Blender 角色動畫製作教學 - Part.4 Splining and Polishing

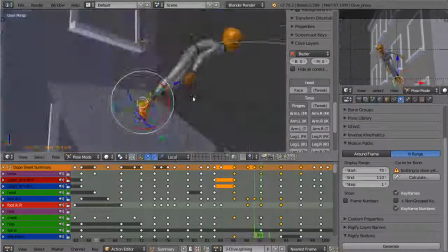So as you proceed with your polish pass, this is actually potentially one of the more difficult passes,
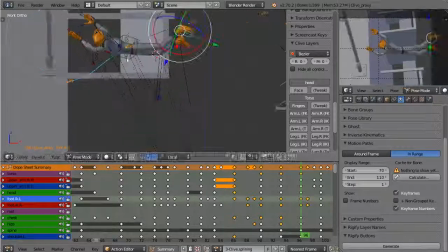mainly because it's easy to get a bit lost and to start looking at it over and over again,
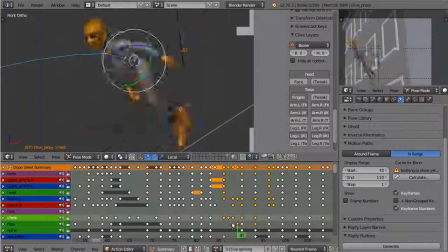and you're almost in what's called the uncanny valley. Most of you have probably heard that phrase.
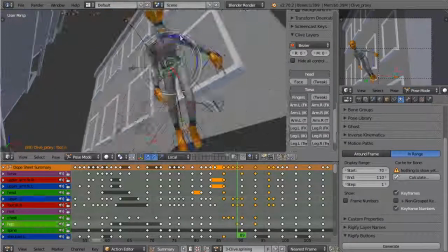Basically, the closer you get to reality, the weirder it looks.
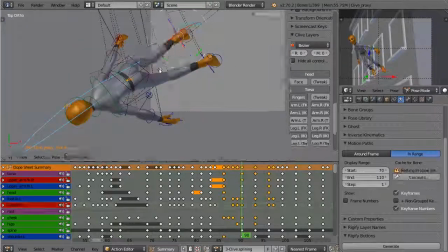You end up staring at your animation over and over again, seeing something
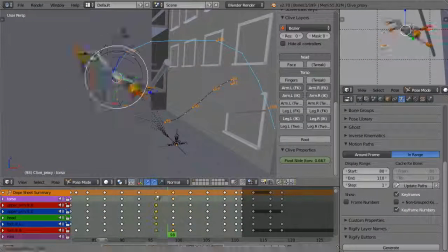is wrong, but not knowing what it is, and it's just a little bit strange. Well, this is very much the territory you're in when you're in the polish pass.
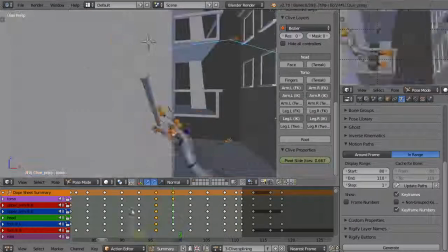So really the thing to do is, firstly, we'll go and get some advice, as I've mentioned before.
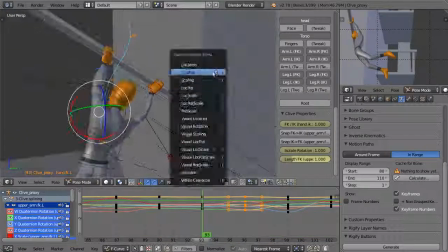In this case, I've actually got some notes from a couple of friends of mine. I actually sent them a clip of this video and just said, hey, have you got any notes for me?
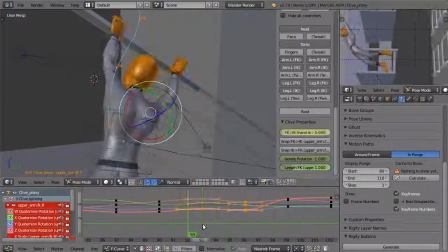To my friends Francesco and Hjalti. They gave me a few notes, and I've started to, that it was good, fresh pair of eyes. So that's one way to do it. Another way is to get up and walk away from your computer. Stop looking at your animation and just get away and give yourself a set of fresh eyes.
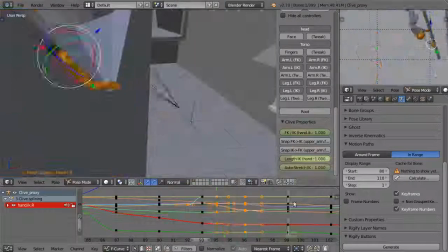So when you come back, you might actually just see the problem very, very quickly.
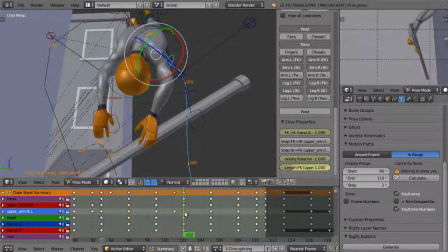Because yeah, polish, it's very easy just to get lost and get frustrated. You've got so far, but it's still looking a little bit strange.
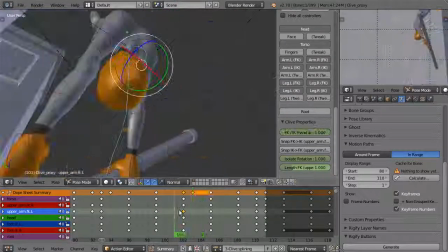Why is that? Well, keep going, keep persevering. It's all practice.
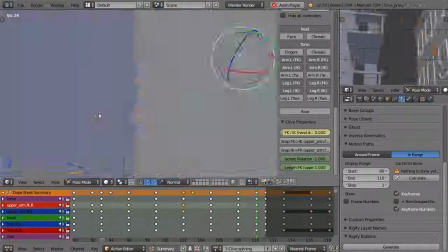Basically, the best tip I can give you for learning animation is to approach it as if you were learning a musical instrument.
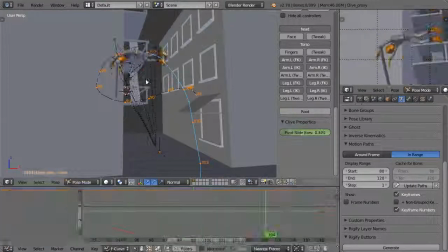So if you were going to start learning the violin, you would expect to practice, wouldn't you?
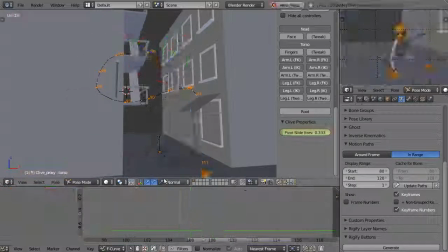You'd expect to spend, maybe half an hour every day.
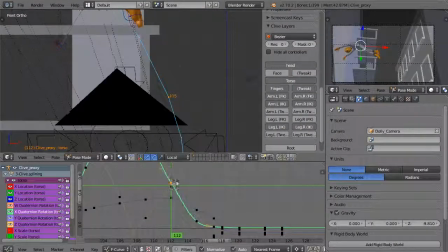I don't know what it is with violin, but anyway, you'd expect to spend time daily practicing, and that's pretty much what you should do with animation.
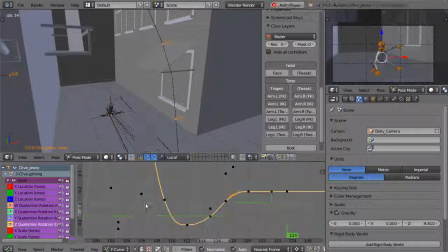It is like playing an instrument. It's developing a skill that you don't have.
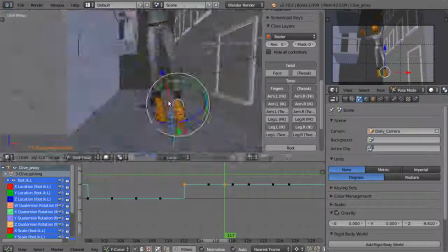It's developing your eye so that you can see and fix problems, and it's just looking at things in a slightly different way.
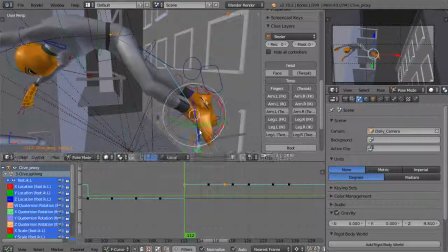And that really, there's only so much I can teach you in this tutorial. The rest has to come from practice.
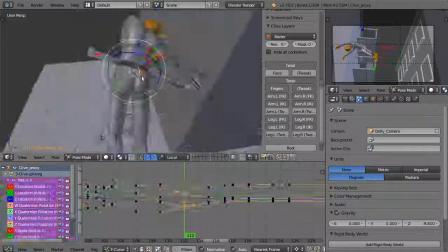So yeah, it's fun though, and don't let me discourage you. It's a lot of fun to animate.
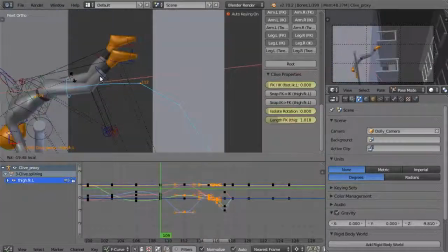So here I'm trying to get him to describe the arc of motion very, very clearly,
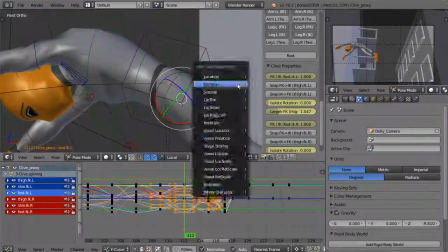because that's such a fast move that by this stage we aren't really going to register individual body parts at all.
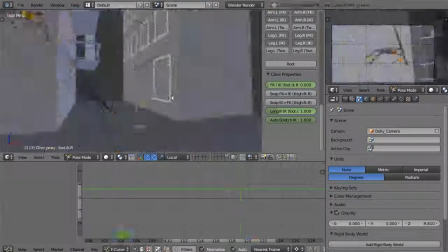We're really just going to see a smear across the screen almost. And so I really want to make the body really conform to the arc of motion of the torso.
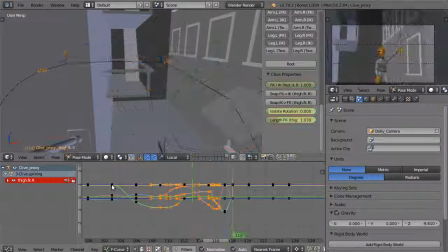So you can see I've adjusted continually adjusting the hands, the arms and the feet,
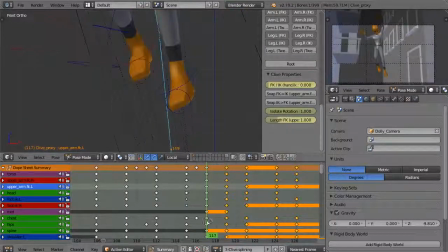just to really make sure that the body conforms to the arc of motion as much as it can with the standard controls.
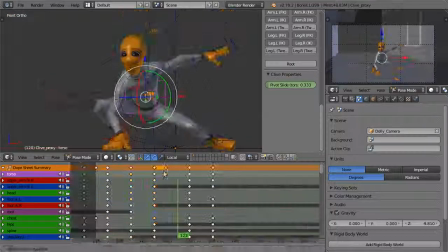I'll show you a little trick later on that I can really tweak it even further.
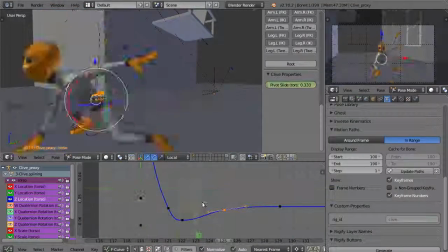So now we're getting into the landing, and this is actually where we're starting to get into subtlety.
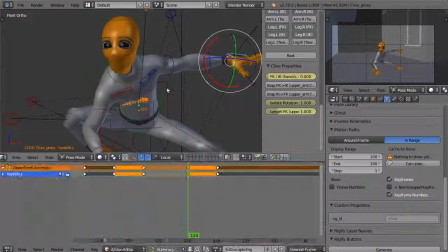So clearly I want him to have a bit of physicality there. I mean, part of the thing is he's landing into after doing this amazing, very physical move, he's landing into basically a still position.
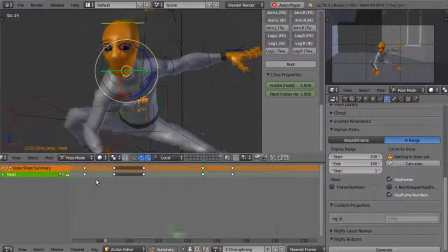But I still need to have him doing a little bit of a settle, because he still is a physical character,
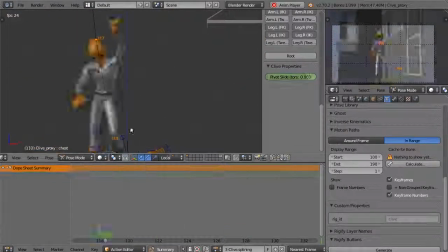and you need to have a bit of overlapping motion. But at this stage it's getting into really sort of subtle sort of territory.
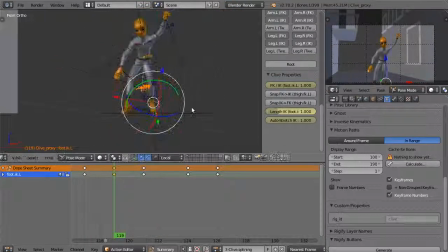And so to make that work and make it look like he's snapping to a still point, but then still,
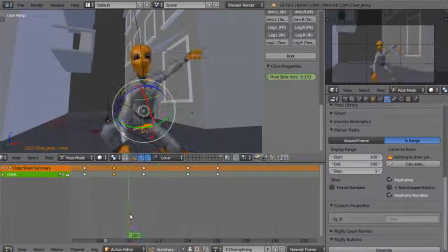alive and working, was a bit of a challenge. There was a lot of backwards and forwards.
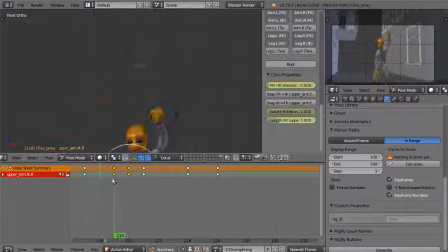And actually that section there, just after he's landed, is a good example of what's called keep alive.
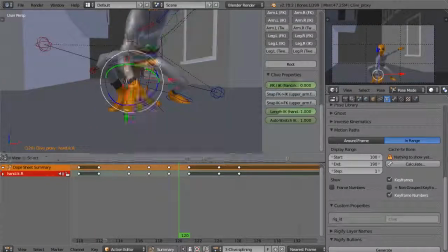Now, keep alive is a term used by animators for the section of a scene where a character isn't doing much.
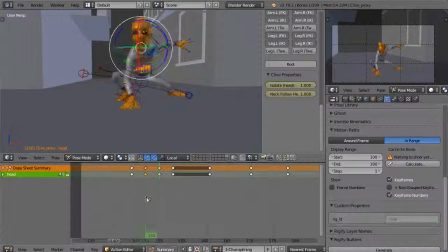So it might be a secondary character, or it might just be the main character who has to pause for a moment.
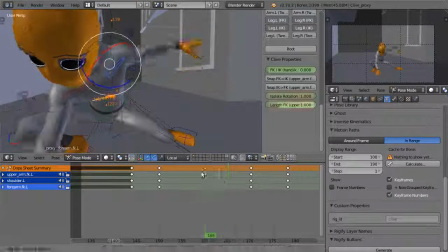Well, that bit can actually be very hard to do. Those sorts of sections can be very hard to do, because you don't want your character looking like a statue. You want him to still look like he's alive, but obviously not doing heaps of action.
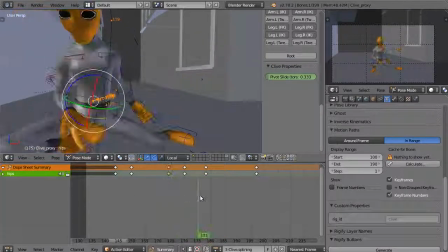And that's actually worth practicing. Just have your character breathing and looking around, and just do something that isn't a specific action, but just looks like the character's alive.
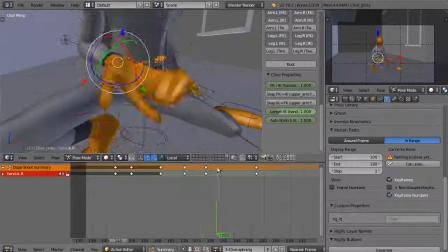That's some of the hardest parts of a scene that you can do, actually.
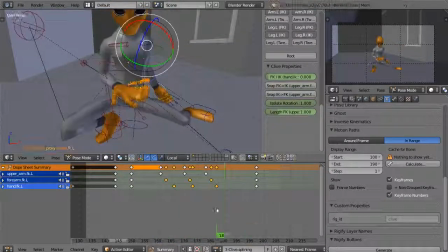So here I've got the dual action of the arm coming down, the left arm in the background, and the right arm coming up.
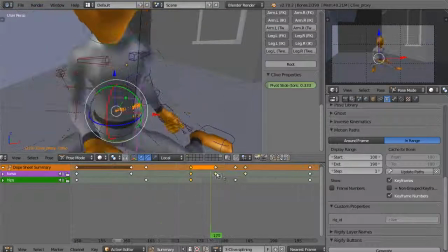But clearly I want the audience to focus on the right hand,
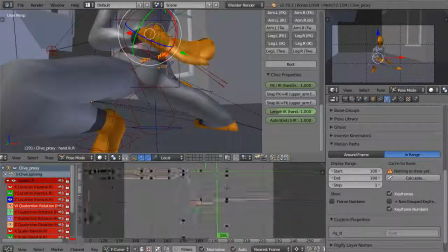because that's the main point of this section of the animation.
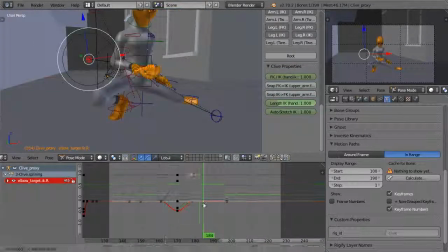So there was a lot of backwards and forwards, particularly with that left arm.
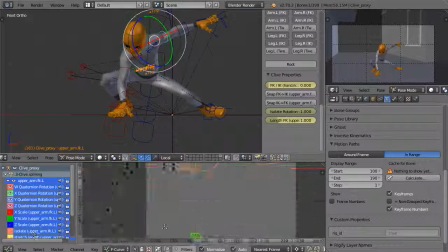So once I'd sorted out that right arm coming up and settling nicely, I just wanted to make sure that move was subtle enough,
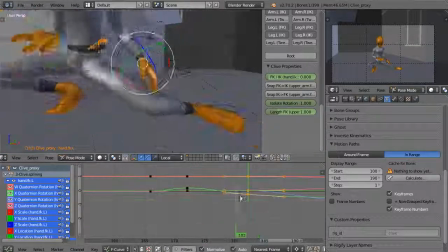not too crazy, as to draw attention away from the right arm. It's very important to think about where you want the audience's eyes to sit.
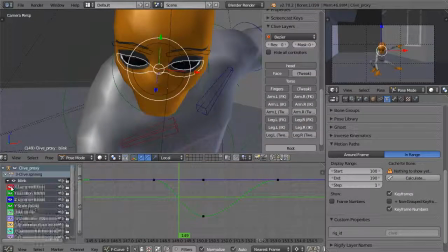And yeah, after that I'm getting into the facial controls. Clearly I want to give him some attitude.
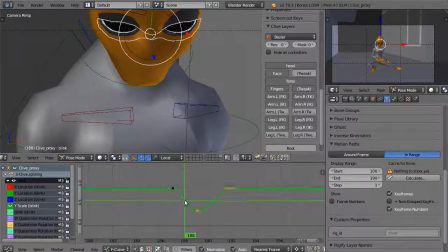So Clive doesn't have any major facial controls, you just have minor tweaks.
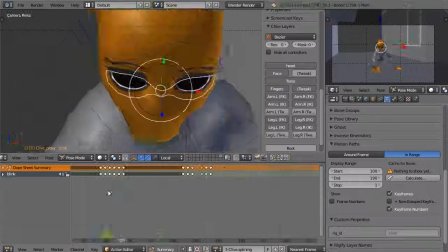But that curve that you just saw there is my example of a standard blink.
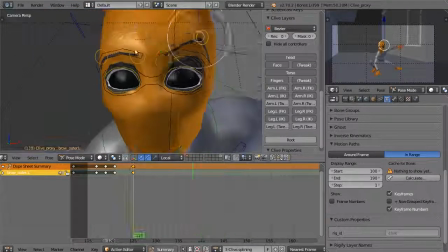I outlined it quite clearly in previous tutorials, but yeah, that's my starting point for blinks from which I polish. So yeah, I'm not going overboard, but doing a bit of facial stuff, and clearly
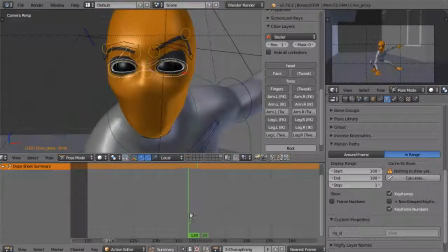doing things in a rapid way, so that the
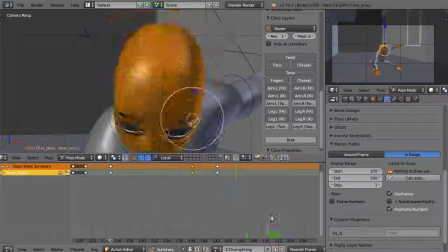blinks and also the brow animation all move really quickly.
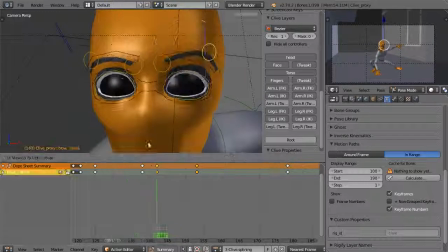They're like micro muscles in the face, and they move very fast, and there's not much overshoot or anything like that you would have in a full body. You do things in sort of quick darts,
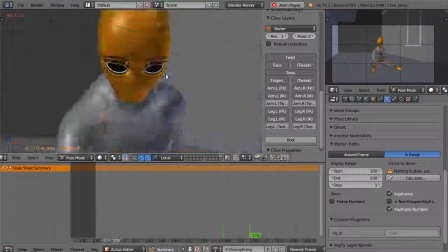particularly this character, because I want him to look really alert, you know, and he's got a bit of a reaction to the fact that he's just landed in wet cement.
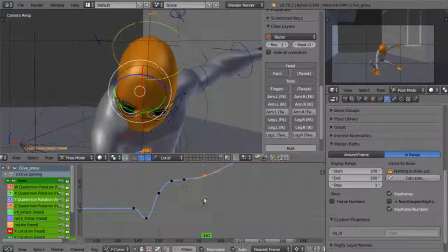But anyway, we're nearing the end of the polishing pass, just a few more tweaks to do, and we can pretty much call this finished.
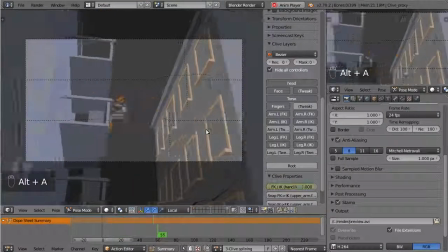So we're getting close to finish now. You can see at this end of the polish pass, everything's looking snappy.
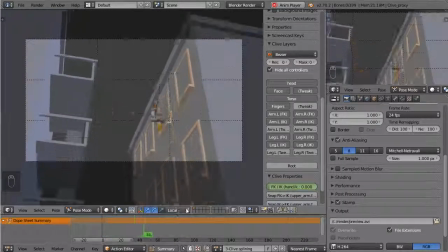It's got more detail, the arcs of motion are clear. I mean, we could still keep polishing this almost forever, as I've mentioned,
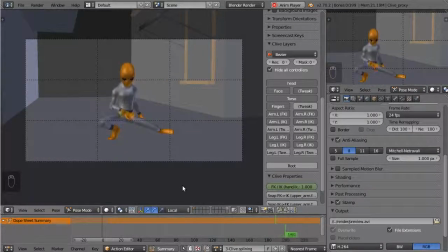but I'm going to, for the purpose of this demonstration, call this more or less finished.
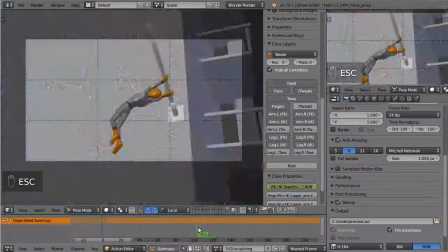I'm just going to do some final tweaking. So, as I mentioned in the description of the new Clive rig, we actually have these new controllers.
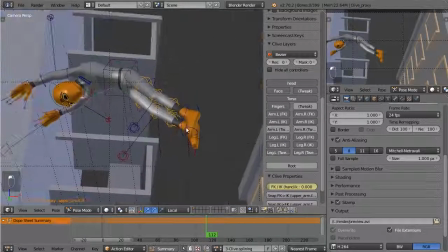Thanks to the Rigify plugin, we've got these new tweak controllers.
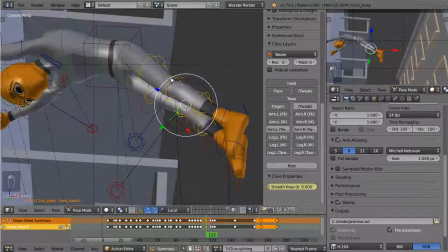It will enable me to do little tweaks like this, where I can just get the legs just to...
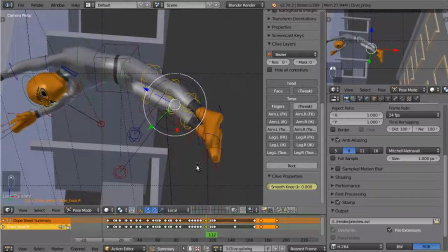This is actually, I mean, that would be a broken leg in real life, but they call this breaking the joint.
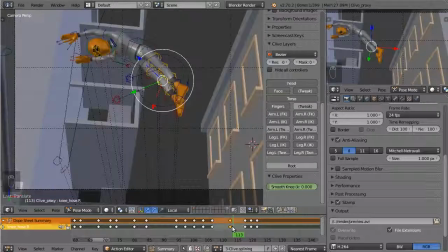It's a little trick that animators do. They'll throw in a frame or two where the leg goes in the opposite direction, but it supports the arc of motion.
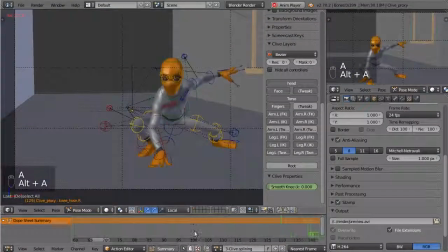So to the viewer, it actually just looks a little bit smoother. You can't really tell that the legs are effectively broken.
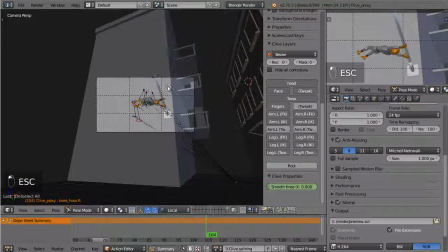But anyway, that's just a little tweak I'm going to add. And now I really think it's time to have a look at this camera, because it's become distracting.
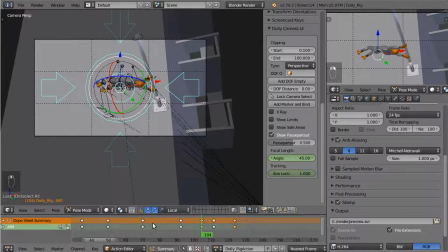This is basically still the layout camera, and I have tweaked it a little bit as I've gone because I've retimed the animation,
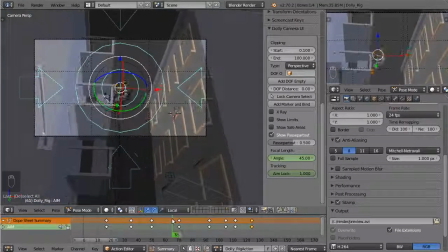but yeah, essentially this is just the first pass of the camera,
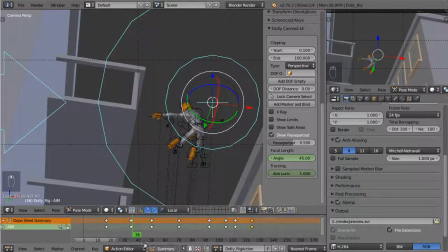so it's really time to get in and have a good look at this.
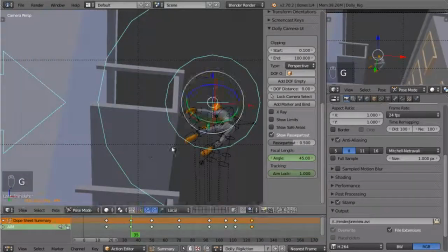Make sure that we really feel that the cameraman has a brain and doesn't know what he's going to be doing.
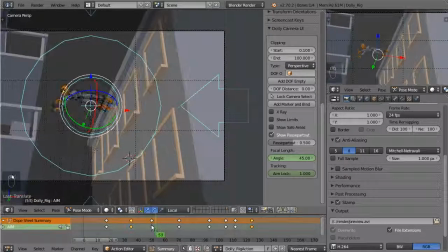So here it looks a bit like an anticipation. His reflexes are just that little bit too quick. So I'm just going to, yeah, there we go.
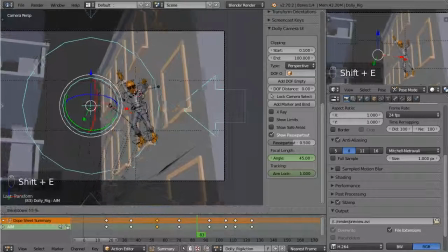And here, I actually want to use the breakdowner and just move that back.
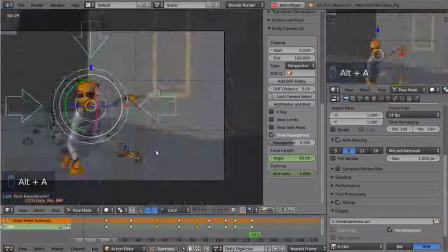So it looks like the cameraman's getting surprised by that little jump off the fire escape.